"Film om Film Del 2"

Du kollar på filmen om film, där vi kommer lära er hur man går från idé till färdig film. Jag heter Kalle, nu kör vi! I den här delen går vi igenom själva inspelningen och några tips av redigering. Det är enklare nu någonsin att göra en film. Allt du behöver är en kamera. Du kan till exempel använda en sån här. Eller en sån här. Ljussättning har väldigt stor betydelse för hur bilden ser ut och hur scenerna tolkas. Till exempel om ljuset kommer underfrån på en person så ser den oftast väldigt mystisk ut. Experimentera gärna med ljussättningen, men se till bara så att det inte blir varken över- eller underexponerat. Hur kameran rör sig eller inte rör sig genom bilden säger väldigt mycket om scenen. Till exempel i actions så används oftast en handhållen kamera.
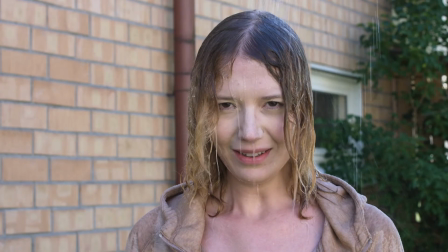0:48 Men i klassiska filmer används ofta en statisk bild.
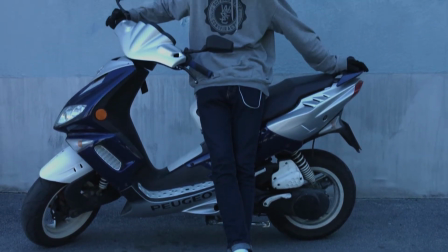0:53 Tilkning och panorering används för att leda tittarna från punkt A till B. Detta används oftast i moderna filmer. Inzonen kan vara väldigt bra ifall man har en inblick på karaktären. Eller för att koppla i samband bilder. En regel som är viktig att följa är 180-gradersregeln. Syftet med den är att placera kameran på samma område för att undvika att karaktärerna byter plats.
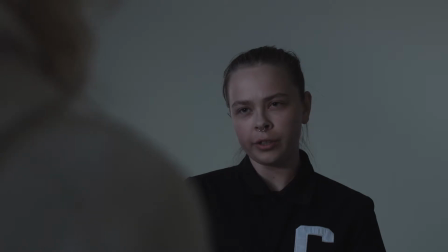1:15 Har du hört talas om 180-gradersregeln? Nej. Det funkar så här att om vi tar oss som ett exempel. Vi sitter mittemot varandra.
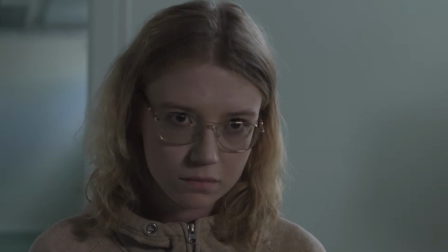1:27 Visst gör vi det? Tänk dig en rak linje mellan oss.
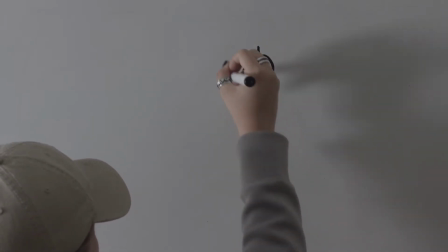1:34 Kameran är placerad här och där.
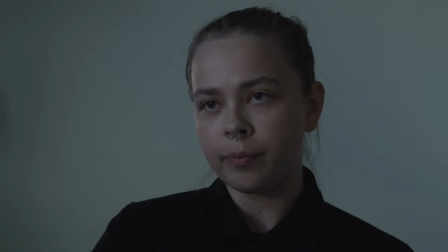1:39 Om den istället skulle byta plats till andra sidan så skulle det se ut som att vi satt bredvid varandra.
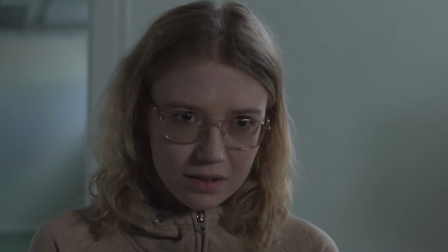1:46 Eller hur? Ja, absolut. Om vi skulle byta sida på kameran så skulle det se ut som att vi har bytit plats.
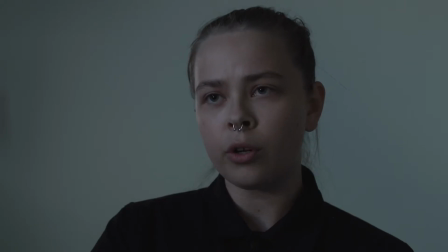1:56 Och det skulle se väldigt konstigt ut. Det är därför vi håller oss på en och samma sida inom 180 grader.
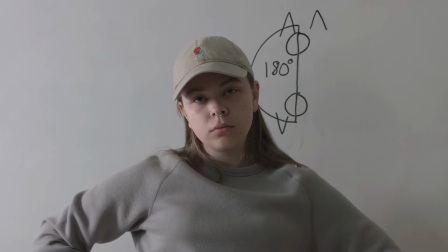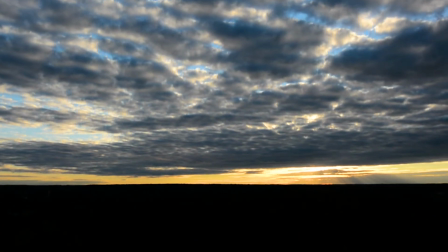2:12 Allt snabba uppe klipp är ett jättebra sätt att visa tid på. Men det sakta neret kan visa väldigt mycket detaljer och känslor. Ljud är oftast något som man inte tänker på när det är bra gjort. Dåligt ljud är något som man verkligen inte vill ha. Så tänk på att komma så nära ljudkällan som möjligt.
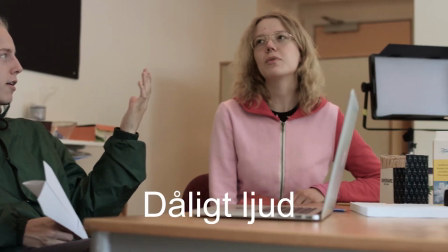Någon som du ska tänka på också är att ta bort så mycket bakgrundsljud som möjligt Till exempel som flättar, kylskåp och luftkonditionering Under en inspelning finns det många arbetsuppgifter Till exempel som regissör, fotograf och ljudteckningar Även om man inte har ett fullt team så kan en person ha flera arbetsuppgifter När du har allt material inspelat så är det dags att börja redigera Du kan komma långt med gratisprogram som till exempel Windows Movie Maker Men du kan också köpa program som till exempel Adobe Premiere Men när du känner reklam med redigeringen så är det dags att börja kolla över färgerna så att klippen matchar. Glöm inte heller att kolla över ljudet så att det ligger på ungefär samma nivå under hela filmen. Det är också bra att lägga till atmosfärsljud och ljudeffekter så att det inte blir helt tyst under hela filmen. Nu vet du grundarna till hur man gör film. Lycka till och hejdå!